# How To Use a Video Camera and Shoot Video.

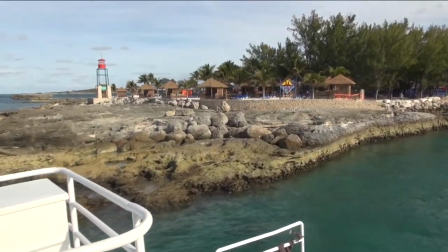what do you say, the content is intense or specific or?
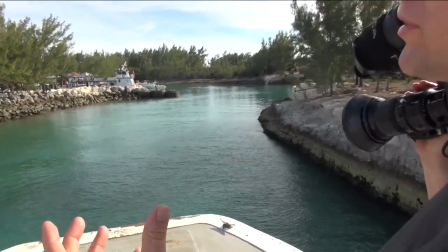That was the best shot yet. The reason is it's almost like a tracking shot.
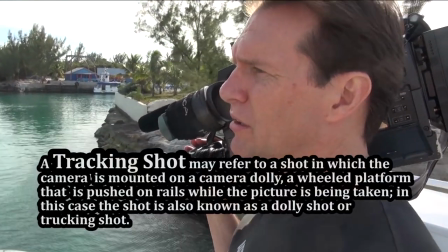Remember, you can think of the boat as being like, a moving camera cart on railroad tracks.
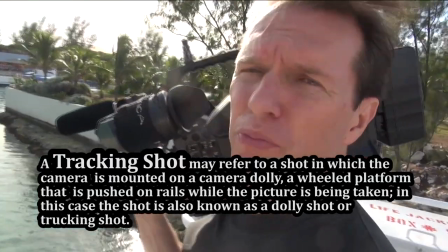Okay, and that's a nice film type, cinematic type move where
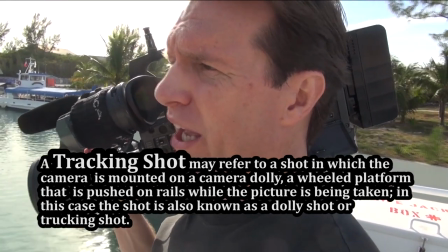I'll just pull back as we're, it's nice to have a combination of moves.
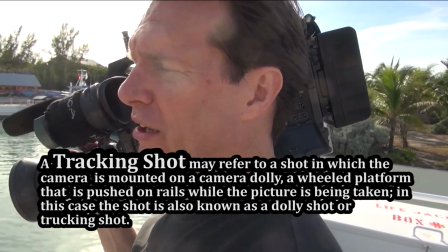That way I pull back as we track right and then I pan right and everything was perfectly smooth.
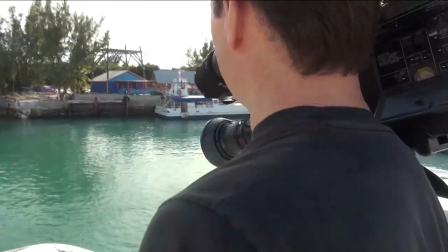It was the best shot so far. Just fantastic. And then now we just give people an idea where we are, do a quick pan.
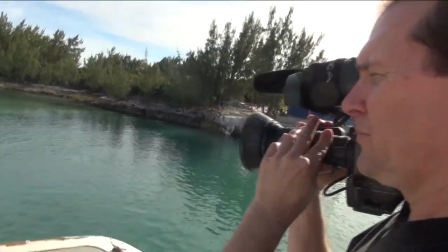Now, while you're doing all this, has anything changed for your settings, your balance, your white balance, anything else?
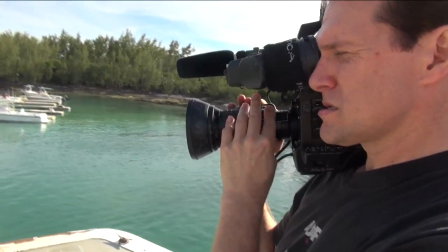Is it all the same? No, it's all the same. Why is that? Because the sun hasn't changed significantly in the sky.
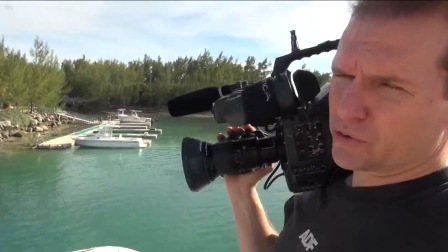If it goes down lower, the color temperature of the sun changes
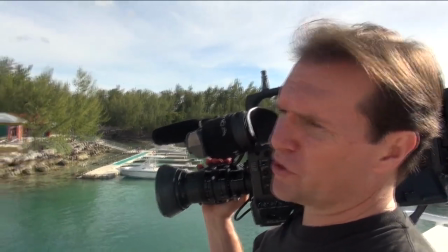from 7,500, 50, depends on the camera, 5,600.
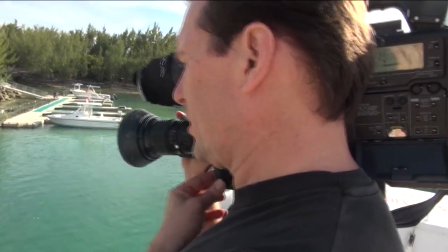Let's see what the white balance is here. I'm going to try it right now. I'm getting 7,000.
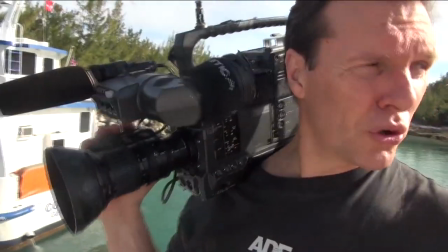Same thing, okay. Essentially. But if the sun were to go down like around sunset, just before sunset,
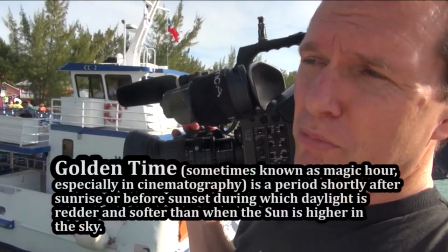you get what they call golden time, which actually can be below 3,000, which photographers love.
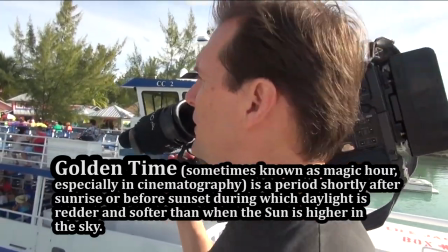It's like indoor light coming from the sun. Okay, now we get another shot here.
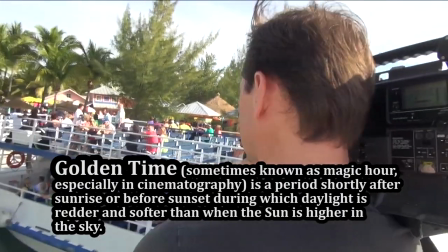Now, aren't you shooting something darker when you're shooting the inside of the ferry?
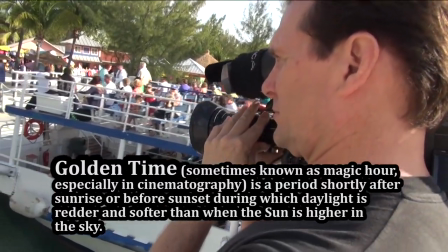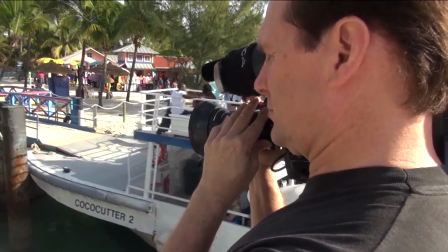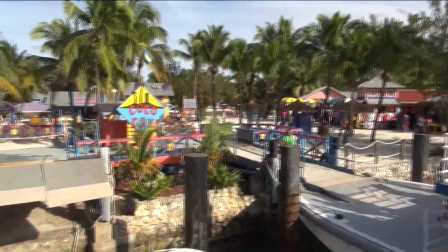Well, remember, it's not just the inside. I'm shooting the whole thing. It's a wide shot.
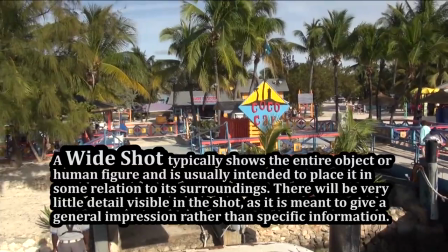But I did find myself naturally irising a little, and then I closed iris about an f-stop going to where the sun was.
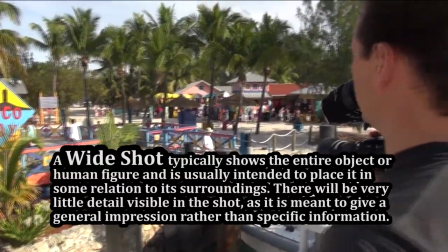So That's a good question. Wow, look at this. Here we are. We're back on, back from the boat, back on the ship. We're setting up for... I'm just going to get a shot. Unfortunately, it's through... We have to move some furniture because I get the writing on.
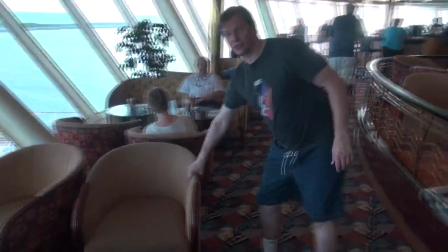Here we go. I don't want to shoot through a tinted window. It's going to change the color temperature.
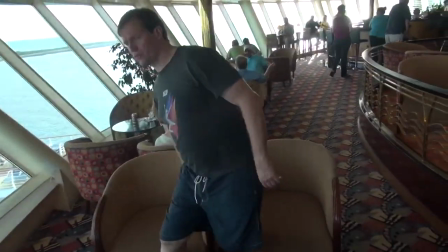So how are you going to deal with this? And moving furniture, relocating the tripod.
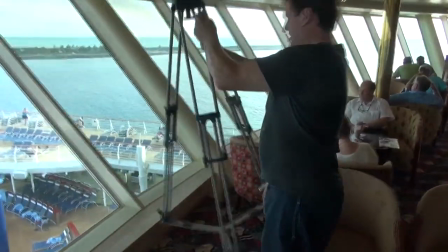Now we've got a glass to shoot through. It's kind of a cool place to shoot from.
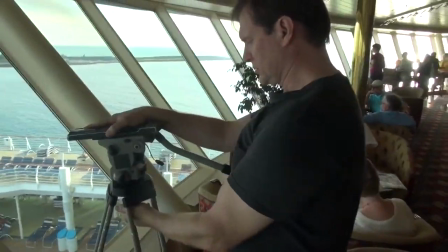Why would you come up to this level in particular? Well, it's nice to get elevation.
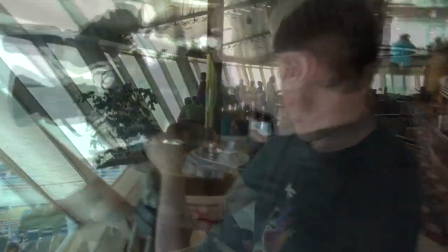It's a rare point of view. What's the first change you're going to look for in your setting?
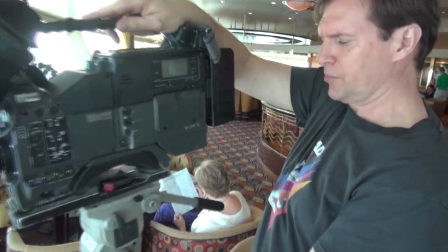I'm going to select a filter that's going to work, which would not be filter 4, so we're going to go filter 3.
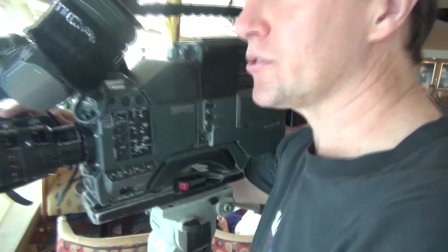Boop. And then we're going to white balance on something out there, preferably something with some light on it.
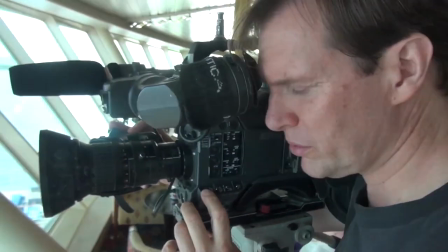And make sure the gain's on low. Make sure I don't see any stuff there.
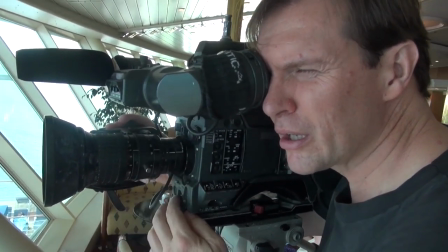Okay, wow, this is actually kind of bright. Maybe I will go filter 4, take that back.
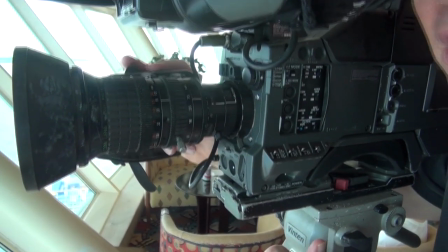Let's see. If you put on auto iris, and it ends up somebody, yeah, I'll go with 4.
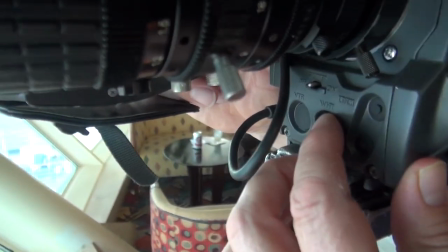What the hell? I could go either way, actually. There we go. In there, so you want to go, and what is that setting you're setting?
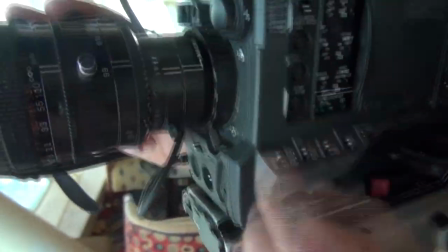What is that called? This is the, this is the filter right here. And that's the filter wheel.
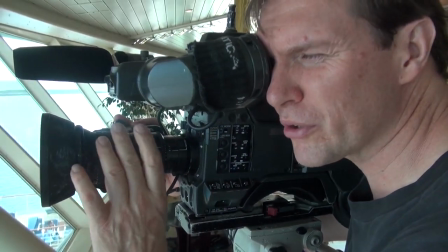Now, there are two types of filters. There's the filter you put on the light and the filter that you set in the camera.
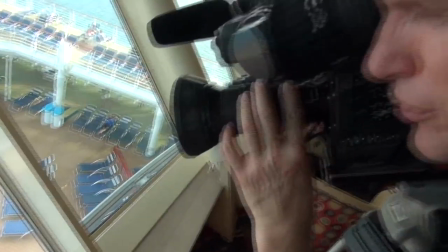So we're going straight down. Now, so I kind of jerked it. I kind of jerked the camera a little on the way down.
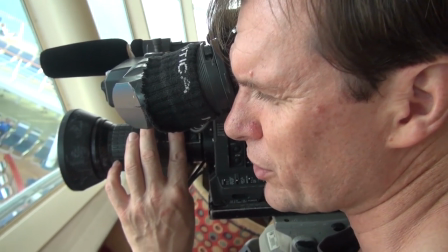So now I'm just going to go back up. And I wait 5 seconds. A steady shot.
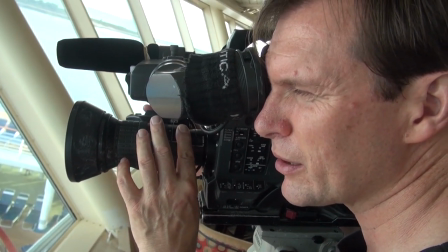And then tilt up for a count of 5. And hold for 5.